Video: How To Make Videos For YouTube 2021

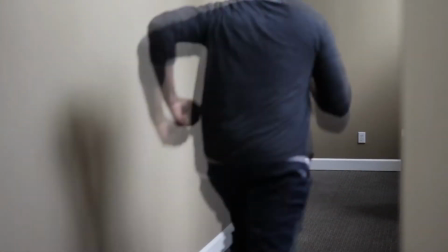Creating videos specifically for YouTube can be a daunting task for both the experienced and novice videographer,
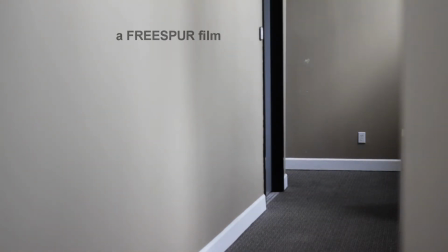especially when you're doing it alone and filming yourself.
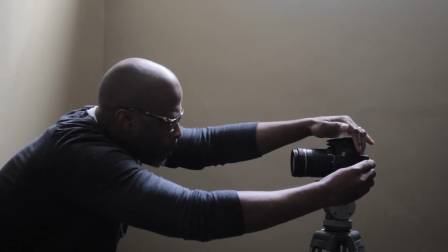This is mostly due to the emphasis placed on meeting specific video length and audience retention criteria supported by the YouTube algorithm.
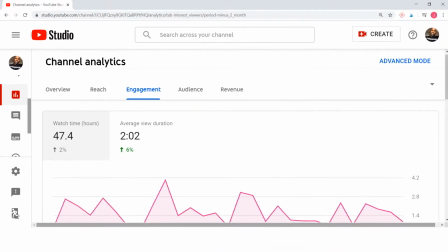As creators, we quickly become aware that if we seek to be successful on the platform, we must adhere to these criteria. So regardless of if you are creating a talking head interview style video or a narrative story format,
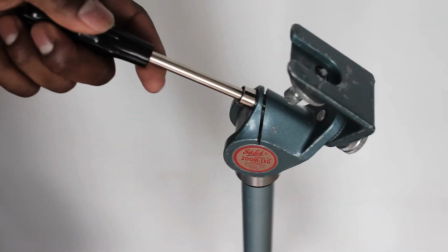there are some practical production rules to remember that will help you produce the
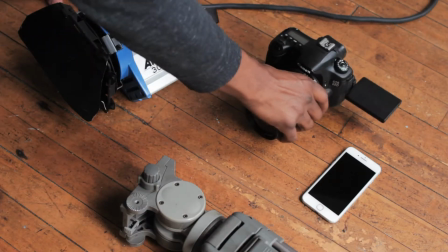best YouTube-ready content possible with whatever equipment you have on hand.
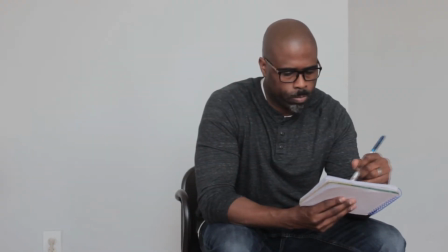The first rule is to decide and map out what your video is going to be about.
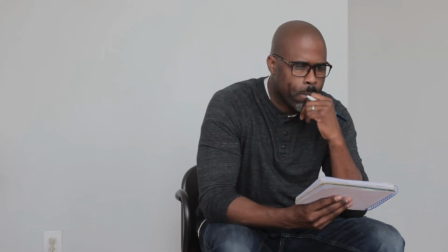Think of a great title and consider what your thumbnail could look like during this step.
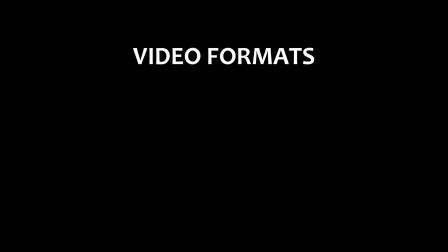This can be in the form of a formal script or simple notes for you to follow depending on the video format you choose.
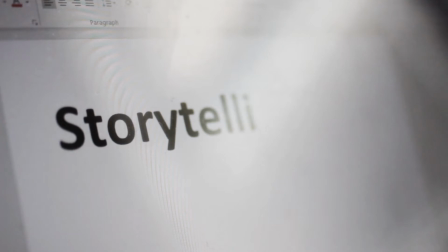In either case, work out how your video's story will be the most engaging over the allotted time.
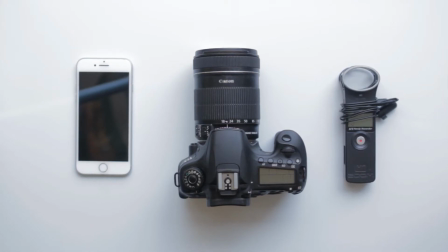Next, the two technical areas that need to be addressed are audio and image capture.
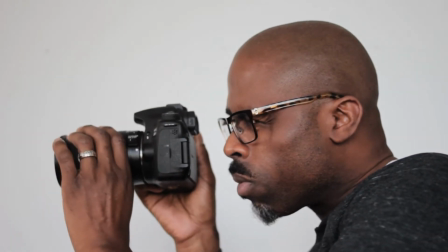For this, you may be using your phone or other professional filming equipment. If you are using your phone for both audio and image,
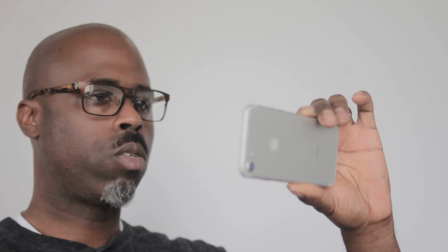it is best to be as close to the audio source as possible to capture the clearest, consistent quality sound available.
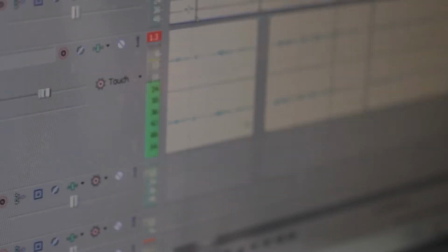Ideally, you want a nice mid-level audio signal that can be edited up or down in post to match any other associated audio.
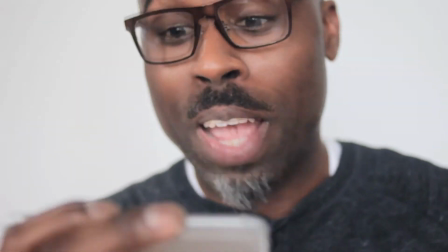Being too close and loud runs the risk of distorting the audio, also known as clipping, which is virtually unfixable in post. Being too far away causes the audio to have distance, which produces a weak signal, echo, and allows background or room noise to overpower the main subject audio.
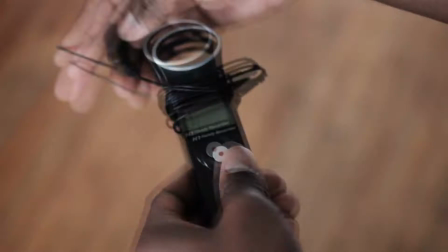If using professional audio recording equipment, these same rules apply.
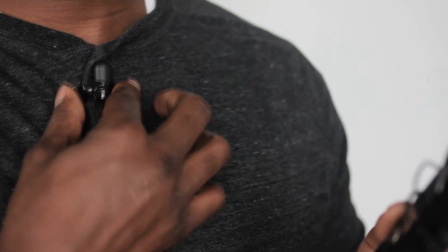Get your mic as close to the sound source as possible without audio clipping so that you have more control over the sound while editing.
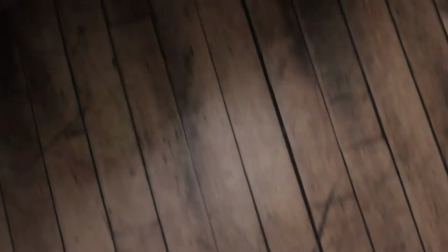Great image capture requires the understanding of one thing, and that thing is light.
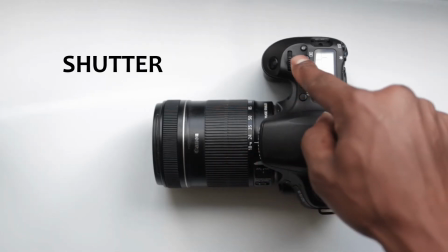Yes, there are a ton of camera settings and lenses for professional cameras, and there are a gazillion different light rigs to choose from,
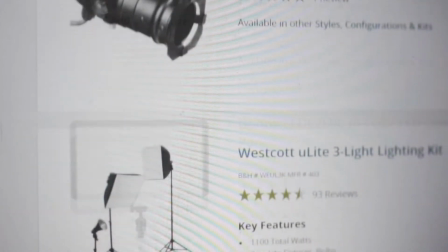but they all have the same main purpose, and that is to simply produce and control light.
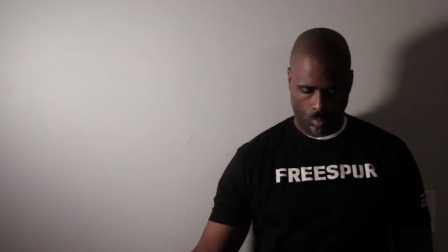Understanding this, there are a few helpful tips to consider. Use lighting to help tell the right story.
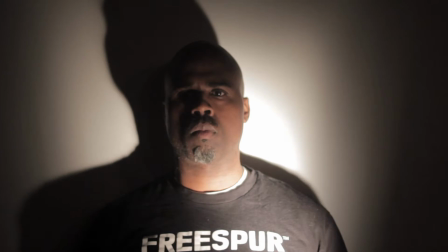Lighting is a key visual element that can make or break a video in terms of storytelling.
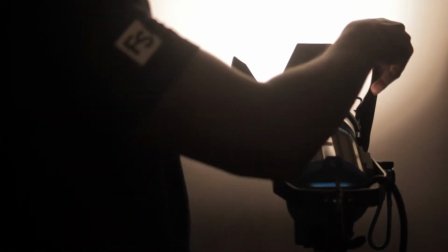This is because lighting is what largely controls the mood and emotional tone of a video or film.
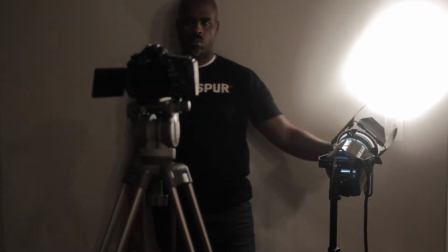And depending on the camera, light or the lack thereof will directly determine the quality it is able to capture.
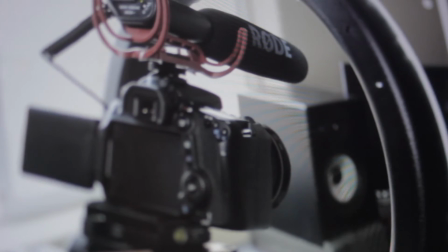For example, many YouTubers have adopted to using ring lights for headshots because they provide a soft,
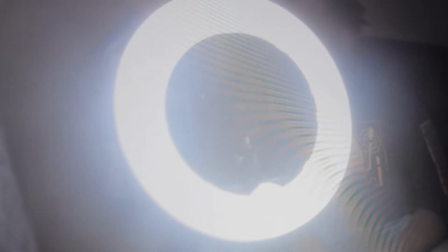bright, and even front directional light source. This light source has a temperature that works with most consumer and professional cameras.
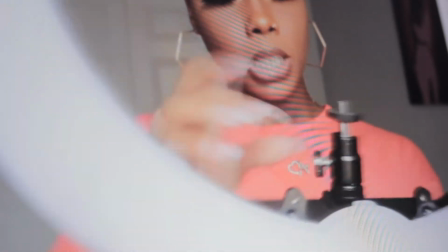As it pertains to storytelling, this type of lighting is associated with honesty, as it reduces the appearance of dark shadows on the face.
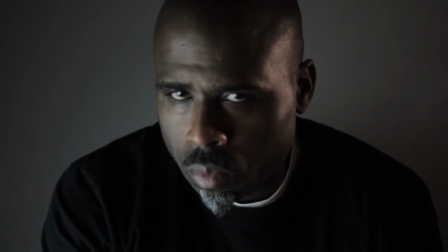In filmmaking, the position of shadows on a face determines the temperament and mood of a subject in a scene,
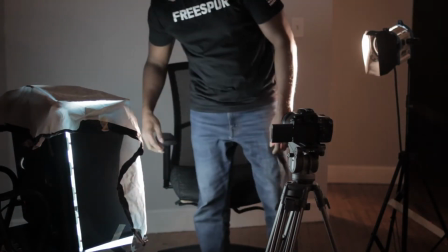such as shining a strong key light upon one side of a subject can create a sense of drama and intrigue.
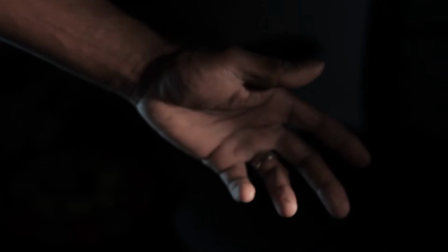Always be aware of how light is affecting your videos.
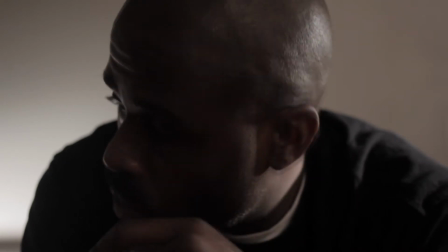Even if you don't own professional lighting, you can still position your subject using whatever light is available to help tell the story you wish to tell.
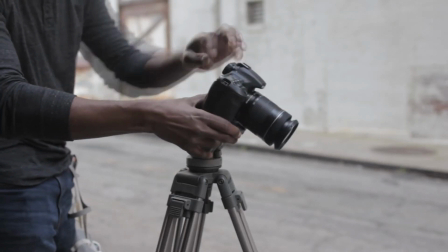Speaking of positioning your subject, one of the best pieces of gear to own is a good tripod.
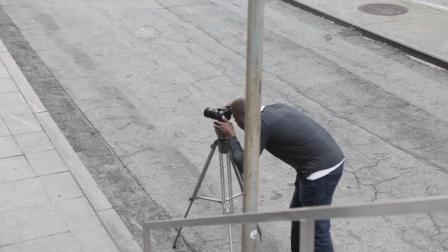It's invaluable when filming yourself because it enables you to quickly capture shots that require stealth and speed.